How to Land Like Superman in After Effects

What's up you guys, Scott here from Scott Hope, here with another very simple tutorial. Today we're going to be doing a Superman landing scene in the video Snapback Wars. You can check the full video by clicking the link right here, or clicking the link in the description. But for now, let's jump right into Adobe After Effects. Here's basically how it goes.
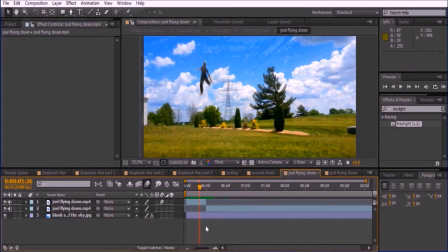The part where your actor jumps will be masked out and a blank shot will be placed underneath it, while the part where your actor lands will be left alone.
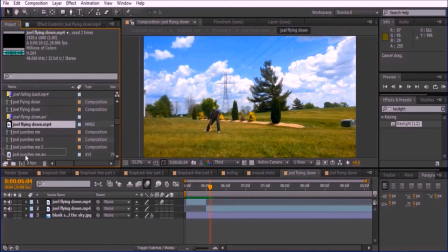So let's begin. Drag your video into the new composition icon.
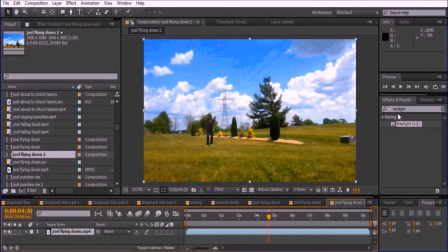Go to the point where your actor has both feet off the ground and press B to trim the video to that point. Now go to the point where your actor is about to land. Press Ctrl+Shift+D to split the clip in two.
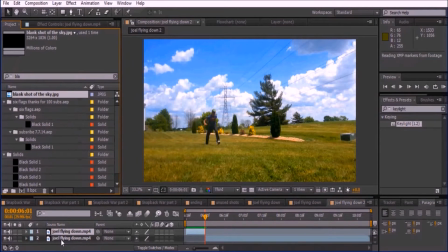Make sure to have a blank shot and drag it underneath both layers.
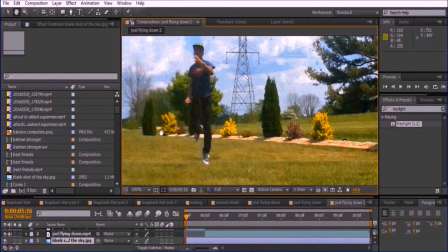Go to the beginning of the clip, zoom in, and grab the pin tool to mask out your first frame of your actor.
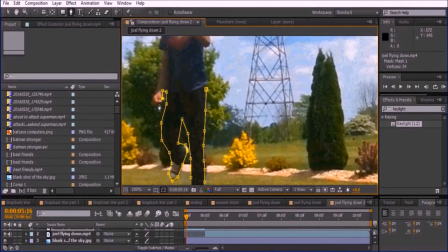This process will take a while, but make sure to be precise and take your time.
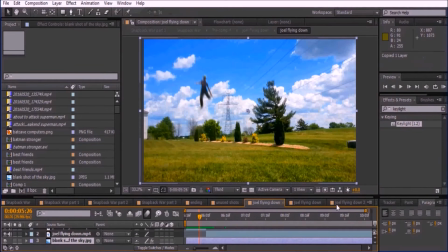The end result will be worth it. I am now adjusting the blank shot so that the picture looks like the video. This step can be overlooked. Before you mask out any other frames, go to the first frame of your video and open up your mask properties.
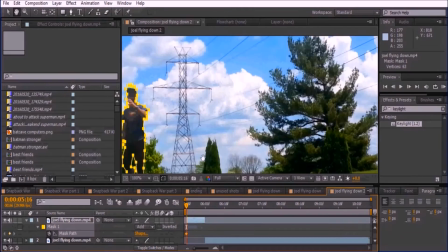Now keyframe your mask path. Go to your next frame and reanimate the shape of your actor.
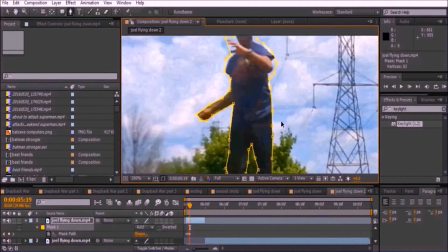Continue to do this process until the point where your video splits in two.
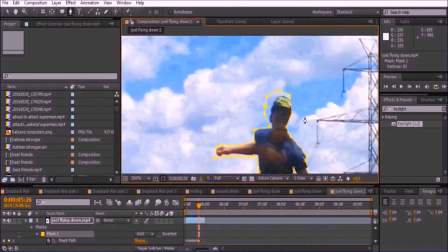Like I mentioned, this will take some time, so make sure that you are fully ready to do this and take some breaks in between.
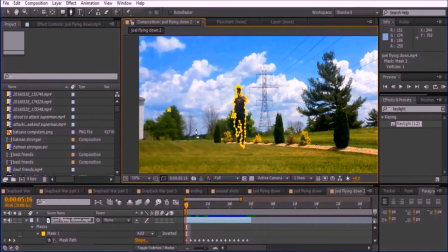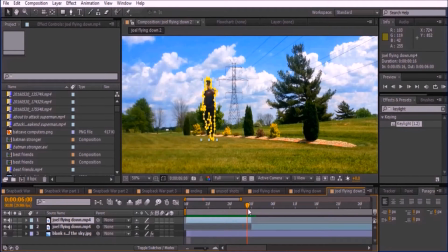When you are finally finished, go to the last frame that was masked out. Press P to enable position and keyframe it. Then press S to enable scale and keyframe that as well. Go to the beginning of the video and zoom out.
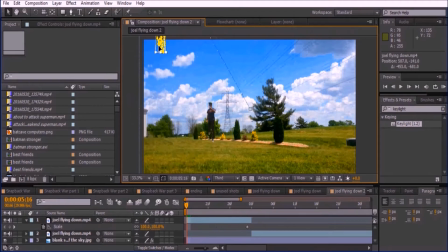At this point, diagonally place your actor out of frame in the corner of the screen and scale them down to 54%. Playing the clip, it should look as if the subject is flying down and getting bigger, as if it would look in real life.
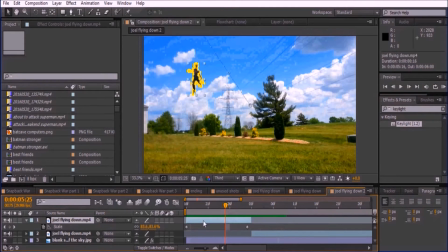To make the video even more realistic, motion blur the layer and enable motion blur in the composition.
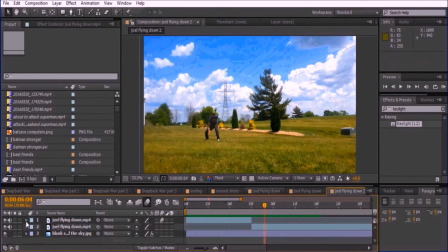Although this is a great improvement, the video is still not complete. Press Ctrl+A to select all the layers and right click to pre-compose them. At this point, we will zoom in the footage right at the moment of impact to make the cut less noticeable.
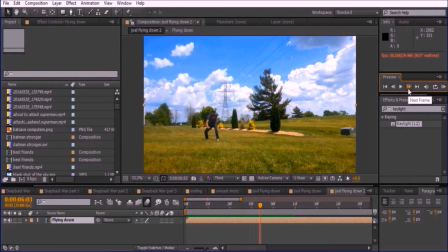Play the clip and go 2 frames right after the cut happens, then press S and keyframe the scale. Now press P and keyframe the position as well. Go 2 frames before the last frame of your mask layer.
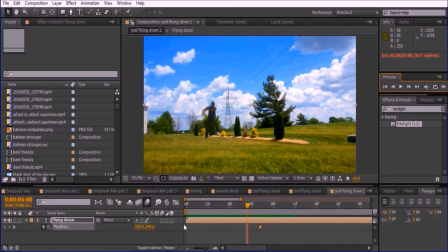Keyframe the position and scale.
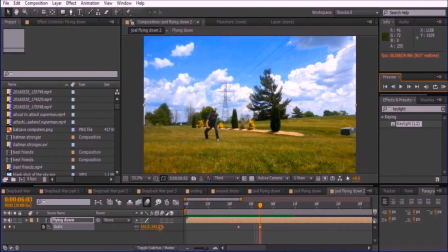Now go back to your first keyframe and scale up the footage to around 290% and position the video so that your actor is in the center.
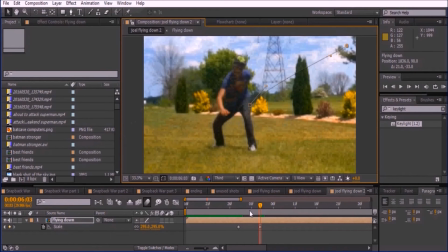Then enable motion blur to your layer.
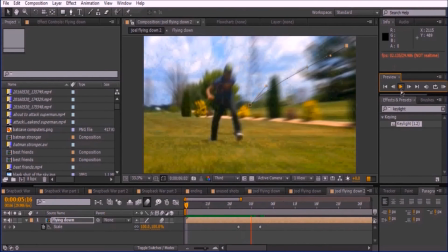Play the clip and stop right before your actor is about to get up. Now keyframe the scale and position.
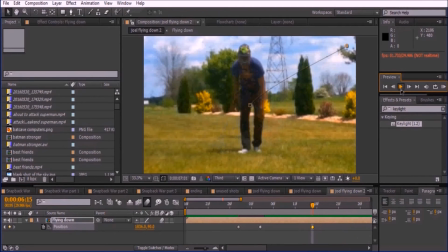Continue playing the clip, and by the time your actor stands up fully, scale out to around 200%.
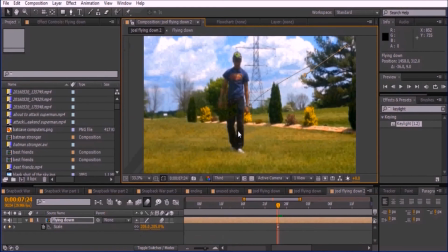Keep in mind, your video may not be as much of a wide shot as mine. These numbers do not have to be exact.
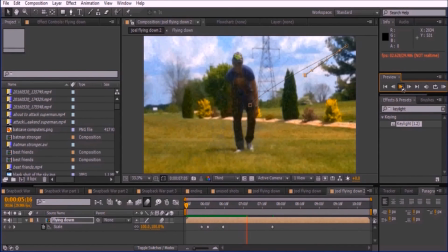Use my tutorial only as a base. For the final part of this video, we'll add a camera shake to give the clip a more realistic feel.
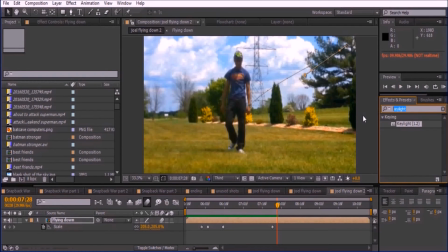Go to the effects and presets and type slider control and drag the effect onto the composition.
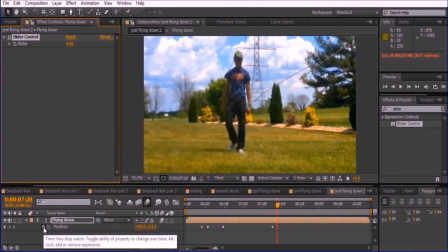Click on the composition and press P and alt click on the stopwatch. Type wiggle, open bracket, 8, comma.
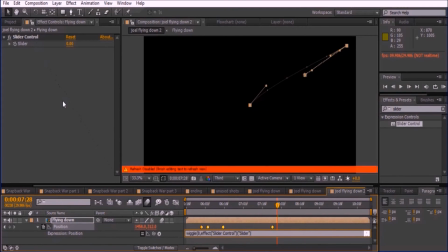Then drag the pick whip icon to the slider control. Then type close bracket semicolon.
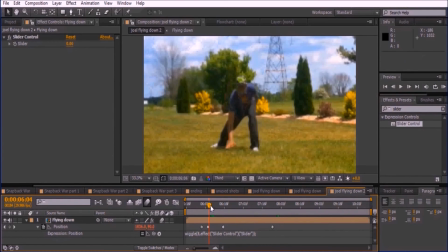Now go to the second keyframe and go to the slider control and keyframe it. Move 1 frame forward and keyframe it to 44. Move about 30 frames and keyframe the slider again.
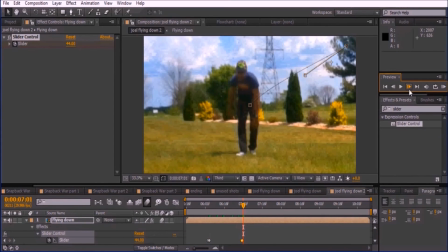Move 3 frames forward and scale it back down to 0.